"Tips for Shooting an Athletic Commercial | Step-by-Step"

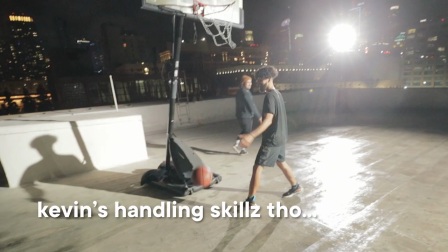So he's like this, cross, you're gonna come like this, you get behind him, and then done. Ooh, I still got it. I wanted to done. I can't done. How's it going, guys?
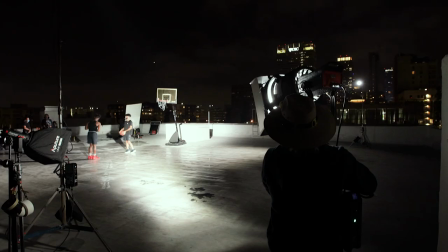My name is Kevin. Today we are in beautiful downtown LA. We're on a rooftop. We are going to be shooting kind of like a Nike commercial spec ad.
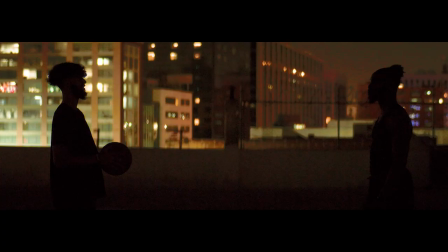I can't wait to get into this because we are going from this to this.
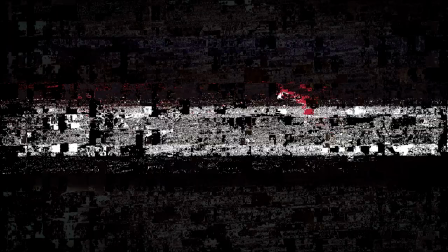Let's ball, baby. Ball is life. What do you know about that stroke?
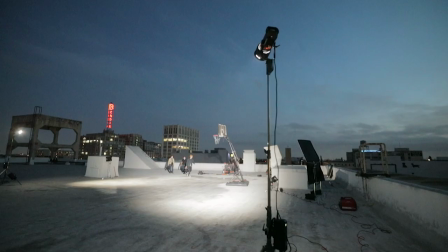So there's a few things we're going to try to cover today.
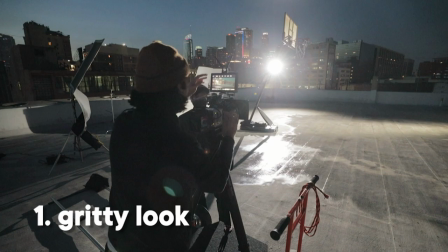One of them, just getting a gritty image, going for kind of grungy, really just an imperfect image to really fit the aesthetic of downtown LA. There's barbed wire, there's, you know, we're on the city roof. It's kind of grungy here. So we're going to try to make it imperfect.
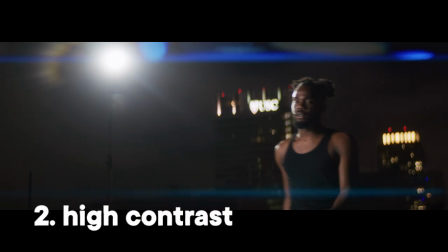And secondly, we're going to try to get a contrasty image. We're going to look for depth in backlighting.
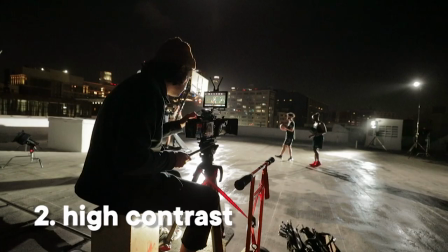So you're going to see a lot of backlighting. You're going to see a lot of edges, a lot of specular highlights that's just going to separate the subject from the city.
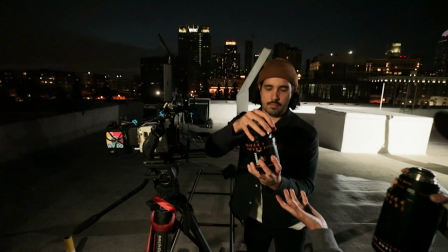And lastly to add to the grittiness of this spec ad, we're gonna shoot on anamorphic lenses. That's gonna give us some wild artifacts and flaring. It's gonna be really cool. Can't wait to get into it with you.
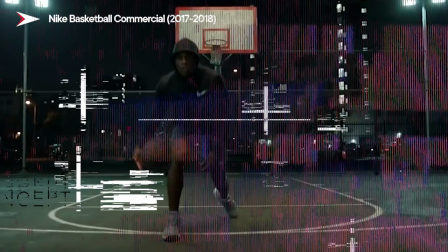Let's do this.
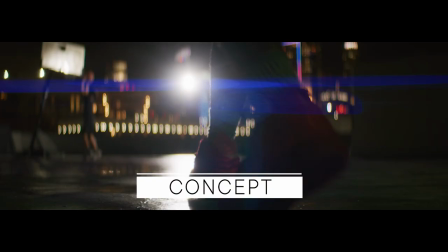So kind of the concept of this scene is we have someone playing on a basketball court and then we have another person walking onto the court to kind of challenge the guy that's already playing. And we're gonna see how this plays out. So as I said, we're here on a rooftop in LA and the reason why I chose this location in particular was first of all we're in the middle of a city
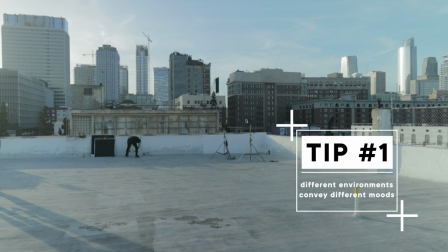and that lends itself to the grittiness of the aesthetic and we have as you can see chain link fence we've got barbed
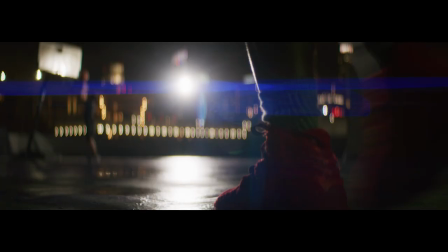wire and that just all kind of pushes all into one direction of that grit we also have a lot of city lights in the background and bokeh looks amazing on anamorphic so we are shooting a nighttime scene obviously it's not nighttime yet but as the sun sets we're gonna get a head start
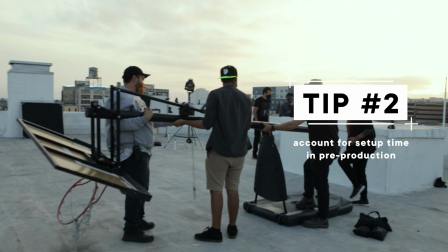and get everything set up we're gonna set up lights set up cameras set up the basketball court get actors ready all that good stuff so by the time the sun sets and it's dark we're ready to shoot and i I won't have my guys wrap at 2, 3, 4 a.m. I'll get you guys home early, don't worry, okay? We can get a good night of sleep tonight. We're all sleeping tonight. So the camera we're shooting on today is my new red Komodo. I'm so stoked to shoot with this thing. It's one of the newer cameras out in the market. Gonna be really exciting to see the image out of this thing. And why not pair it with some of the best anamorphics in the business, the Atlas Oreons. This one is the 40 millimeter. We're gonna be switching between a few, but this combo is gonna be awesome. I cannot wait to see the images out of this thing.
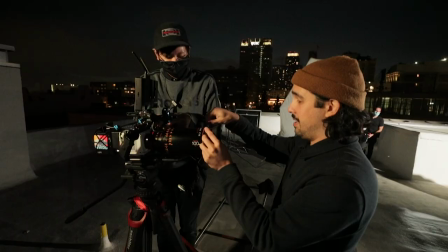In order to spice up what's already a great combo, the Red Komodo and the Atlas Anamorphics, I wanted to spice it up even a little bit more with a little bit of filtration in our matte box. Today we're gonna be shooting on Hollywood Blackmagic Quarter Strength.
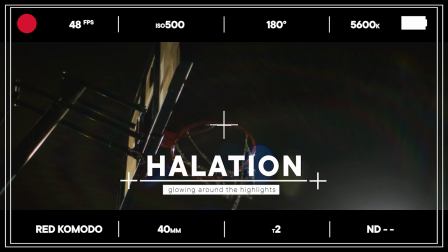It's gonna get all the highlights to halate a little bit. And what halation does is it gets all the highlights in the image to kind of have a little bit of a glow. It's gonna add to that grittiness. And I love this compared to Blackmagic Pro Mist, which is what a lot of people use. Because the main difference with Hollywood Blackmagic versus Black Pro Mist is Hollywood Blackmagic it
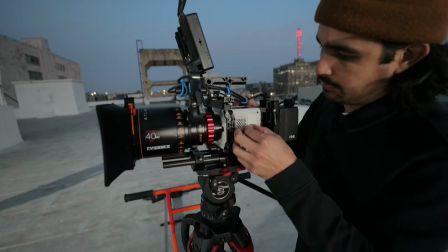actually retains the blacks a little bit more while Black Pro Miss lifts them slightly. So as I mentioned before, we're shooting on anamorphics. Today we have the entire set with us, which consists of a 40 millimeter, a 65, and a 100 millimeter.
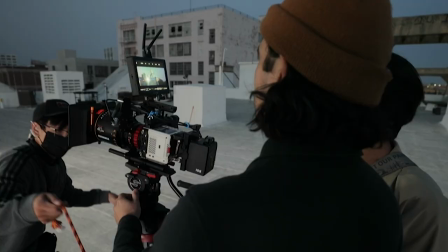We're gonna start on the 40 millimeter to get those wider establishing shots, but when we go in for the closeups, I think I'm gonna use this 100 millimeter to bazooka. Let's go. So my game plan for the backlights is I'm gonna use a few 300D Mark IIs.
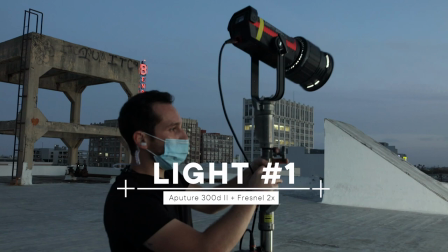I'm gonna put them on the far side of the frame so that we're shooting into them. I think I might keep them in frame to get those anamorphic horizontal flares. But what I'm kind of, I'm not worried, but I'm a little worried. What if we see these stands? What if we see the production in frame? So I'm hoping one of two things happen come shoot time. I'm hoping that when it's dark, you won't even be able to see them.
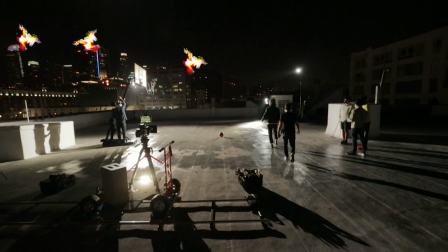And if you can see them a little bit, perhaps they'll fade into all the vertical lines we have in the city. All the buildings have all these vertical lines. Maybe it'll be hidden in there somewhere.
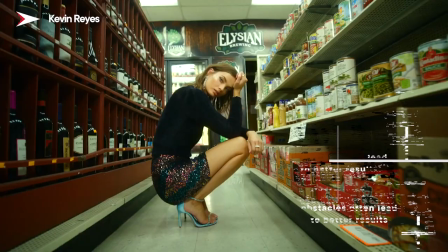If that doesn't work, I think the next plan will be put black gap tape on it and hide it as best we could.
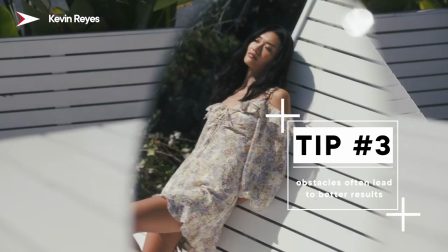Honestly, some of the best ideas and the best images I've ever taken come from the unplanned. There's no way to plan around it. They're kind of like happy accidents. I'm hoping this is one of them. So you're probably wondering, we've got all these lights up here.
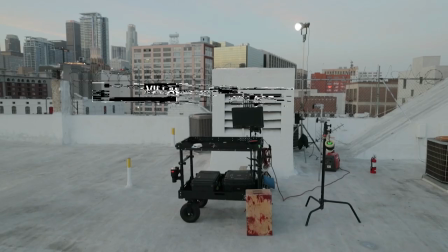We're going to be setting up some 600Ds, some stronger lights. We got Video Village over there. How are we going to power everything?
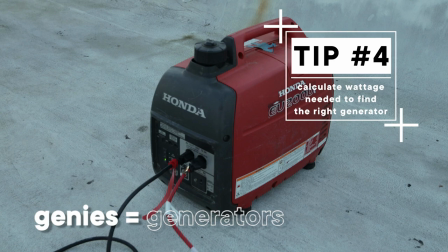Well, we've got Jennys. Jennys is short for generator. So these little guys are little Honda Jennings. They're gas-powered. You throw some gas in there and they generate power. I got the power! So one thing that I love to introduce in as many productions as I can is camera movement and a variety at that.
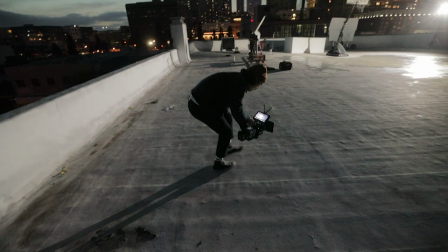I'm gonna try everything. I'm gonna try sticks, I'm gonna try handheld, I got an easy rig, I'm gonna do dolly track.
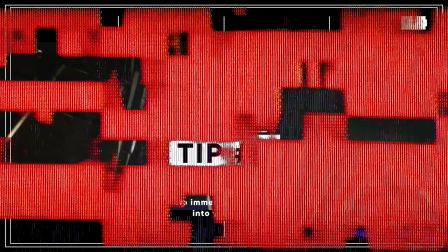We're gonna try it all. We want to really create a variety of different rich looking images to really help convey the story.
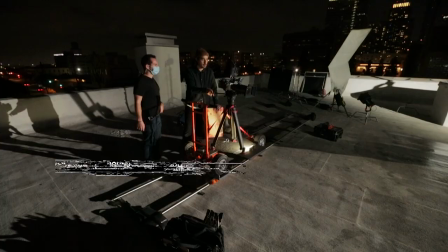Right now we are sitting our camera on top of a doorway dolly and that's on like a 10 to 12 foot track. So as the basketball players are driving to the hoop, we're going to be driving with them.
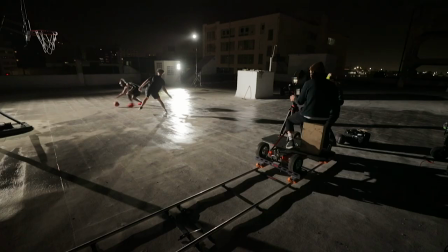It's going to be awesome because we're going to throw a 100 millimeter on there and that in combination with the doorway dolly tracking with them, you're going to feel like you're driving to the rim with them. Let's go. Can you dunk? Can you dunk? I can't, I can't dunk. I can't, I can't even lay up. I'm not that good at, okay. So one of the things I learned from one of my favorite DPs, Patrick O'Sullivan of the Wandering DP, is a wet down. Now a wet down is basically taking water and wetting down the whole floor.
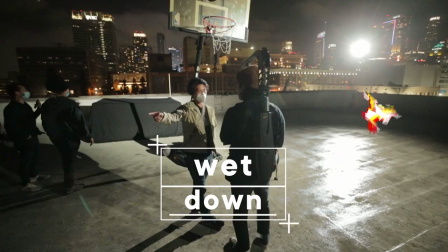What this is going to do is give us some really pretty reflective qualities from the light from the city and our backlights. It's going to bounce off this floor and hit the lens. It's going to create nice specular highlights on the floor, something we're not used to seeing.
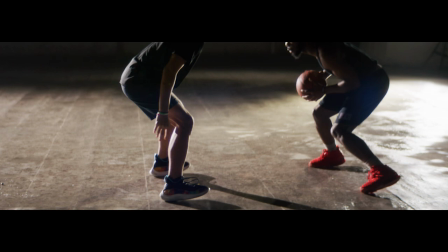It's also going to create more depth for us, visual interest. It's going to make the image as a whole look that much better.
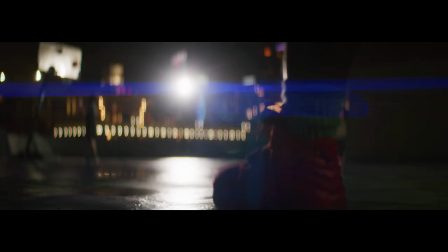Rob, you're just going to walk from this corner while he's balling you're just gonna walk over and simply just like you're coming to
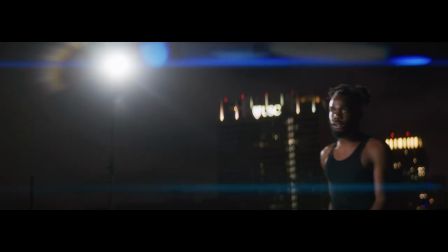ball you're coming to challenge him then you guys are gonna do like a cowboy face-off right Rob's gonna be like this like he's gonna see me like oh okay
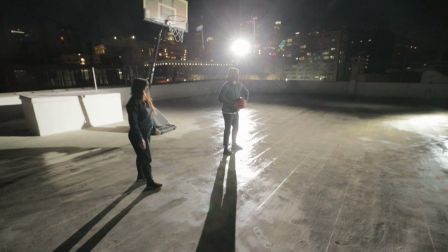you're gonna hold it like that and I'm gonna get some camera angles from both you guys Rob you're gonna pass it to him you're gonna catch it pause
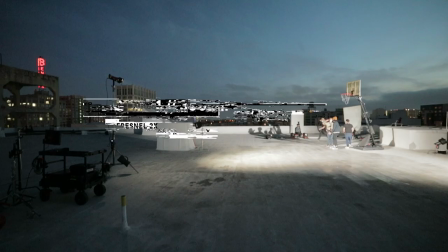cross cross left drive on him and then throw it down with your right so in addition to our 300d mark 2 backlights that we have already set up We wanted to add a little bit more reflection on the floor, so we added another 600D that we had and we just aimed it right at the floor Just to get
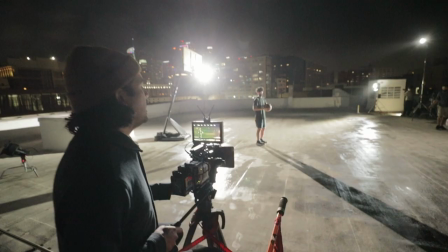some more highlights and really emphasize the wet down and all the reflections that's hidden the lens Hey,
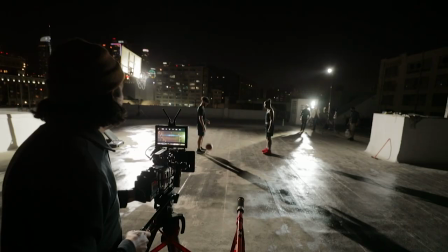can we uh can we back off that 600D a little further? Yep, that's great.
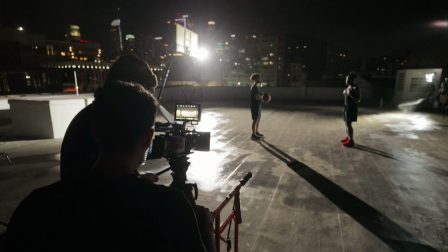And then Rob when you pass him the ball you go up to guard him.
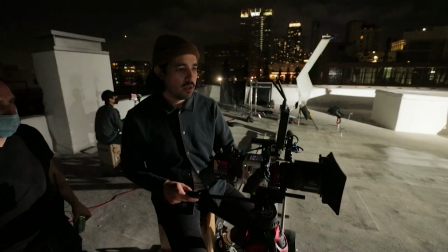I'm gonna be going down this way, too When they dribble, I'm gonna like we're gonna be tracking with him So, I auditioned the 100mm lens and it was a little too tight, I wanted a little bit more context because we're going to be doing close-ups later on,
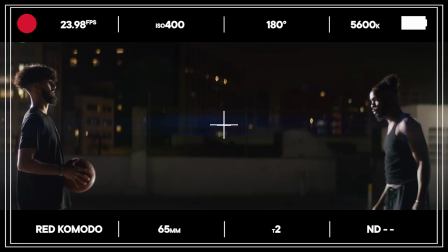so I really wanted to capture both of the characters in frame.
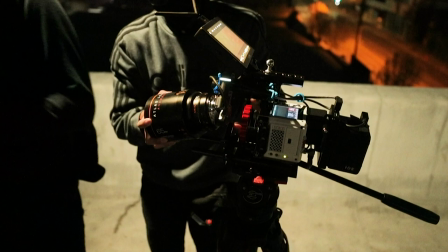So we went down to the 65mm and that's going to allow me to give a little bit more width to capture both of them in action at the same time. We're still going to feel like we're in there and we're tracking with them, we're just going to be able to feel both of them rather than one.
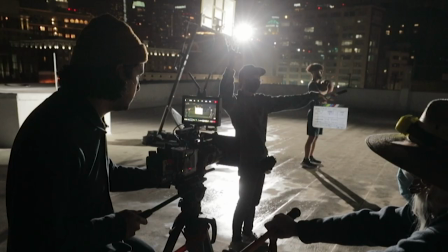Alright, settle in everybody! Alright, picture's up, quiet on set, let's roll! A-cam speeding.
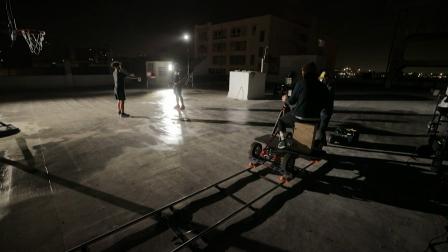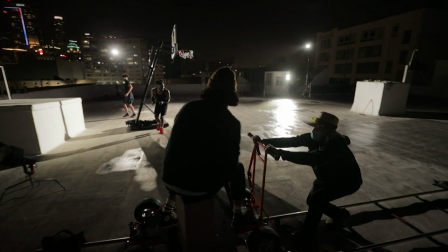action dolly
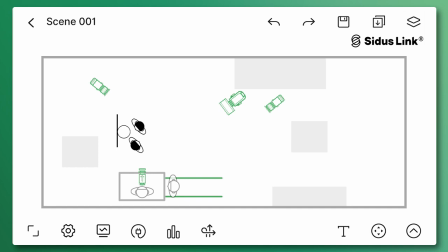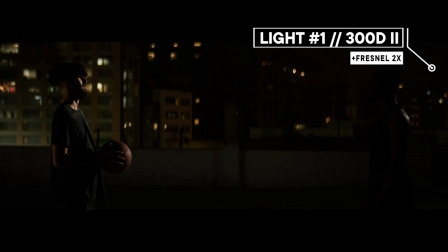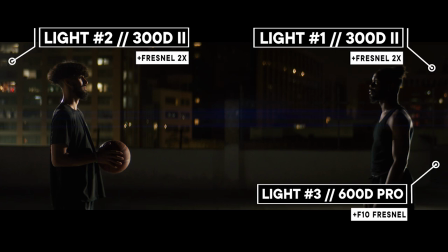okay that looked great guys let's move on to the next shot all right guys so now we're going to do some handheld shots and for the handheld i'm setting
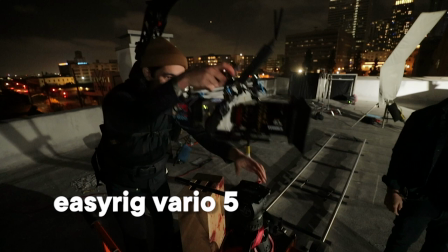up the easy rig vario 5. this one in particular has the stable arm on it and what that does is it softens some of
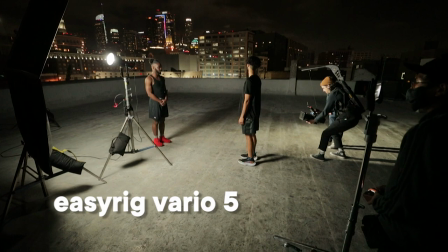the vertical axes when I'm walking. Let's do it.
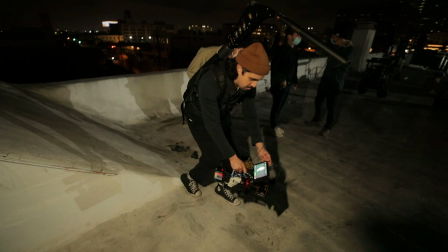Starting at his feet walking with him to see the floor and then I'm going to slowly walk with him and pan up and it's going to be pretty much that. So we've got all the lights set up. Everything's looking good.